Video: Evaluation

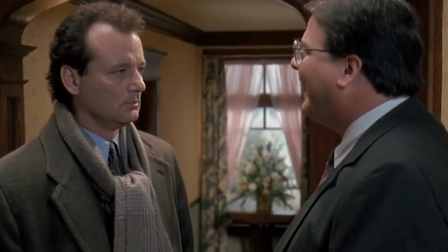The convention of temporal distortion has been used many times in different fantasy films,
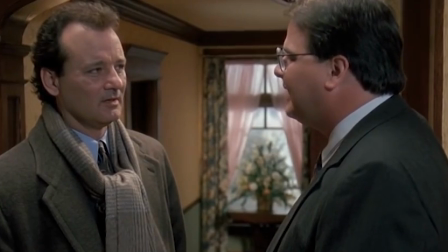such as in Harold Ramis's Groundhog Day, where Bill Murray's character is forced to live his day over and over again.
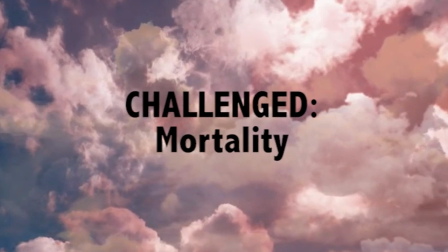A theme in the fantasy genre is mortality. This has been used because Respawn features the conflict between the binary opposites of life and death,
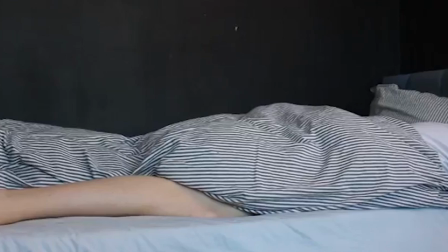as Dan struggles to survive the day and end his eternal cycle of rebirth and death.
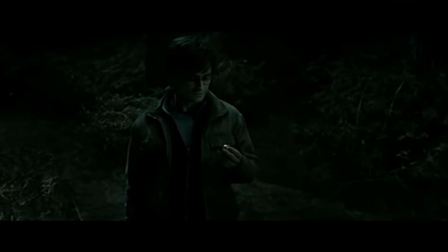For example, in David Yates' Harry Potter and the Deathly Hallows Part 2,
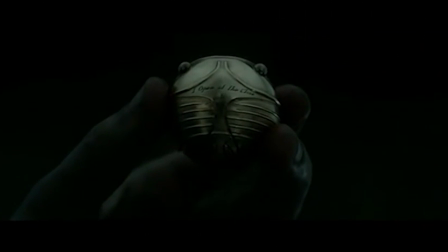the idea of mortality is explored through the antagonist Harry cheating death through a magical resurrection stone,
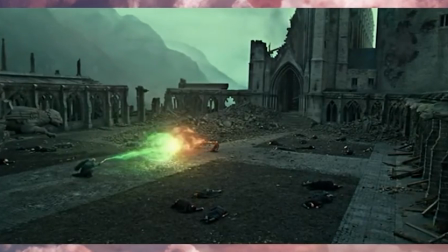and the protagonist Voldemort cheating death through the splitting of his soul
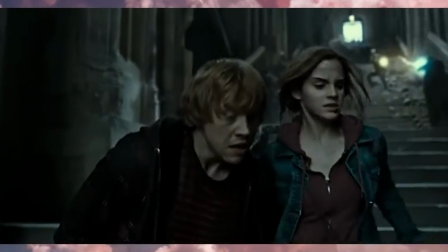between many different Horcruxes that were made through the murder of other wizards
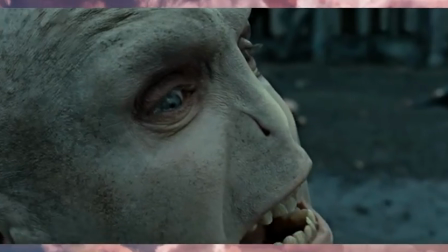so that he may become immortal.
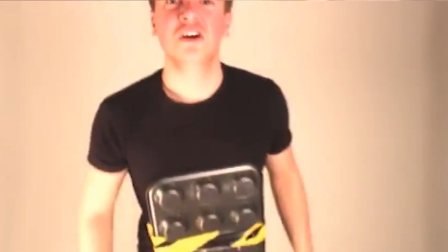However, This theme is not only used, but also challenged, as Dan is never truly mortal or real in the first place.
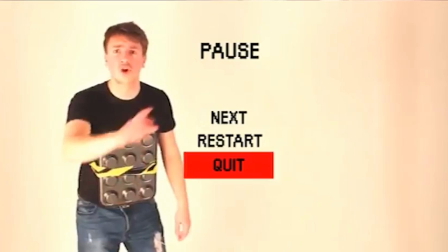He is simply a series of code in a video game, only giving the appearance of a mortal being to himself and the audience until the twist at the end.
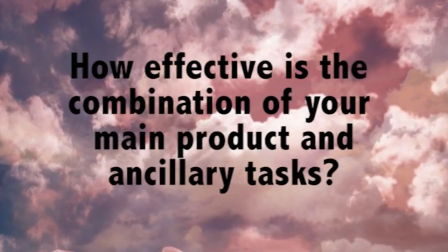How effective is the combination of your main product and ancillary tasks?
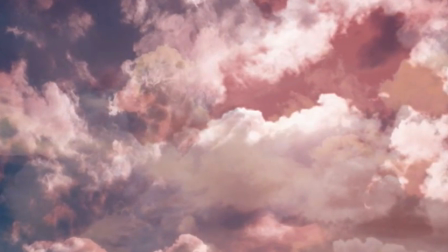Due to the narrative of Dan living in a virtual video game world, I have used the theme of pixels throughout all of my products.
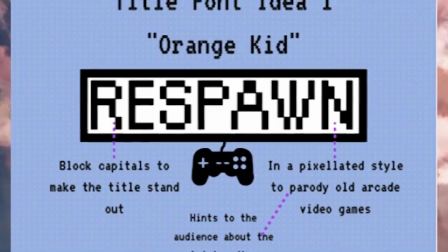For example, the font Orange Kid has been used throughout all of my products.
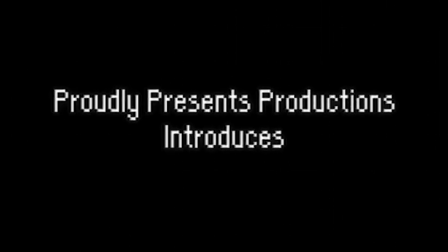The titles in my short film,
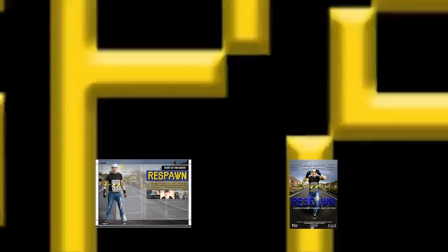magazine review and poster have all used this pixelized font, and even some blog posts have featured it.
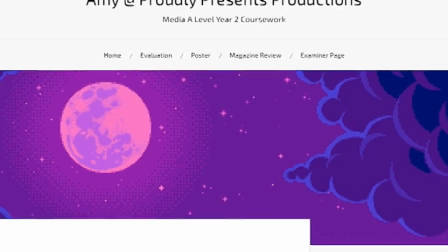The header for my blog page is made up of large pixels like in retro arcade games such as Street Fighter.
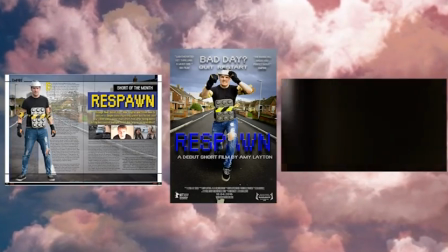I have chosen pixels to tie all of my products together, as the main theme amongst all of the products is video games.
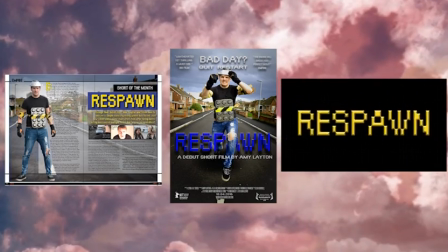Therefore, by using pixels, it can be immediately associated with them because video games images were originally made up of large clunky pixels.
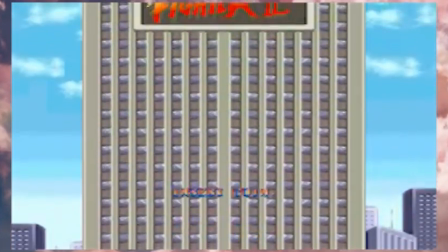In the audience feedback questionnaires, a large portion of the audience,
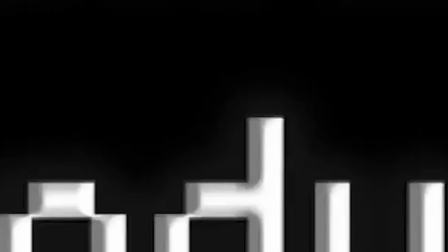63%, revealed that the pixelated titles played a big part in helping them to fully understand the twist ending.
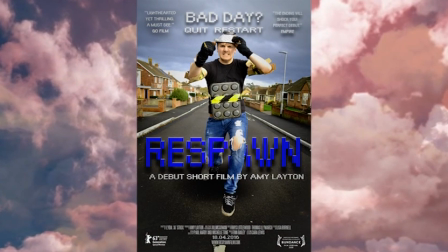My film poster worked well with my short film, as it immediately revealed to the audience the fantasy element of the genre through the odd costuming,
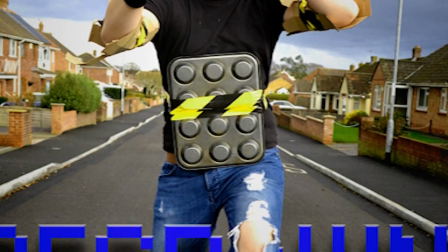such as a colander for a helmet and baking tray for chest armour, and body language of the protagonist running.
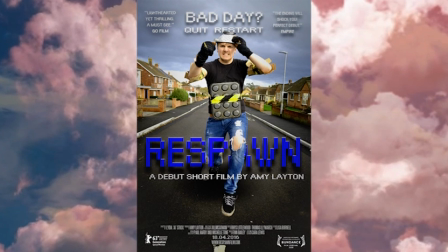However, Respawn is a fantasy comedy, a hybrid genre, yet this is not revealed in any way through the poster.
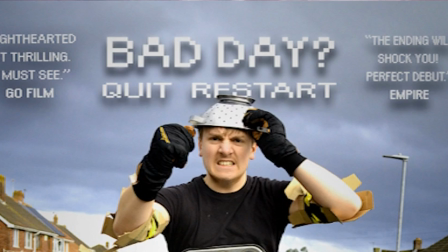The tagline, "Bad day, quit, restart," also reveals the fantasy genre and helps reveal the theme and twist for easier understanding,
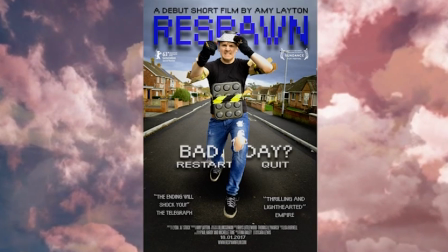but again, it does not reveal the comedy elements. An original draft of my poster included the title at the top of the page.
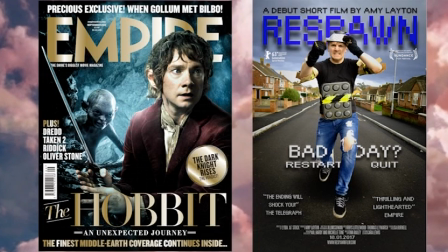However, this looked more like a magazine cover, and so may have confused audiences into believing that Respawn was actually a piece of literature.
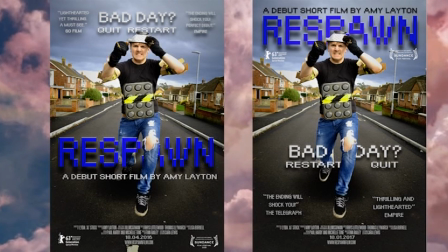Therefore, through rearranging other elements of the poster, such as critic quotes, I moved the main title to the middle between Dan's legs, appearing as if it was being hurdled over.
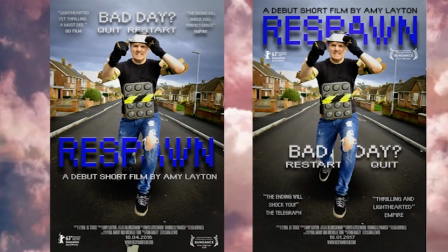This made it more immersed into the scene, therefore appearing more like other film posters I have researched,
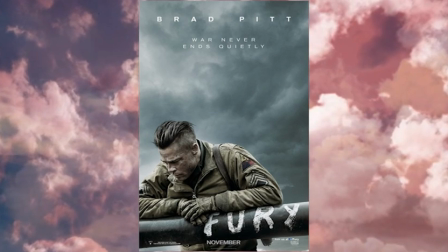such as Fury, where the main title is incorporated onto the cannon of the tank.
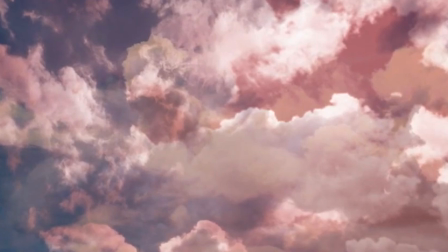Audiences will recognise this subconsciously, as this is what they are used to seeing, and will therefore see it as an advertisement for a film and not.
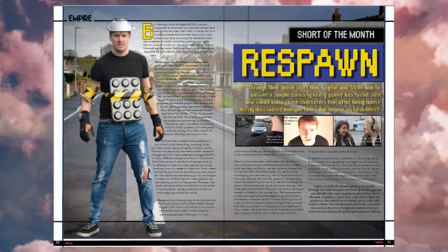The magazine review also worked well in synergy with my short film,
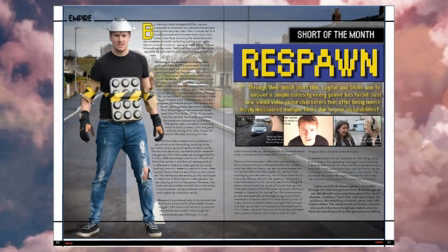as it gave a balanced review on why and why not the reader should watch the short film.
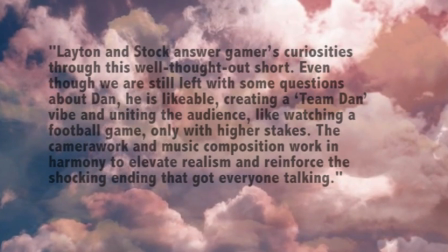Yet in the end, it came out with a positive conclusion, making it not seem too biased, but at the same time appealing.
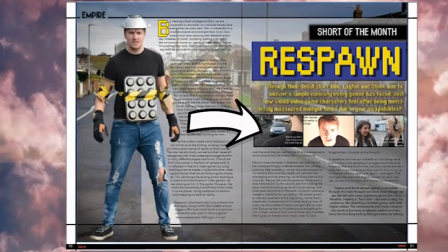The images to go with it, including the protagonist in the loading screen at the end, were colourful and unusual,
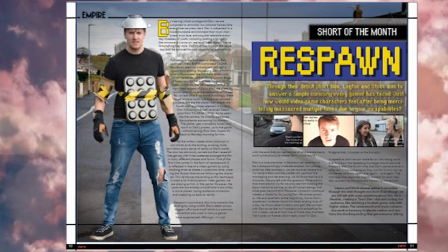making it look interesting, therefore attracting a potential audience.
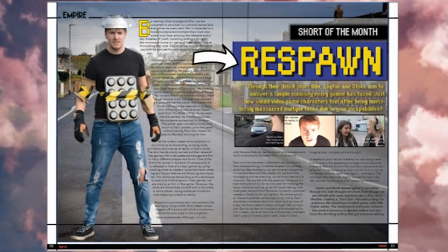The pixelated font used in the main titles and drop capitals kept within the theming of the products.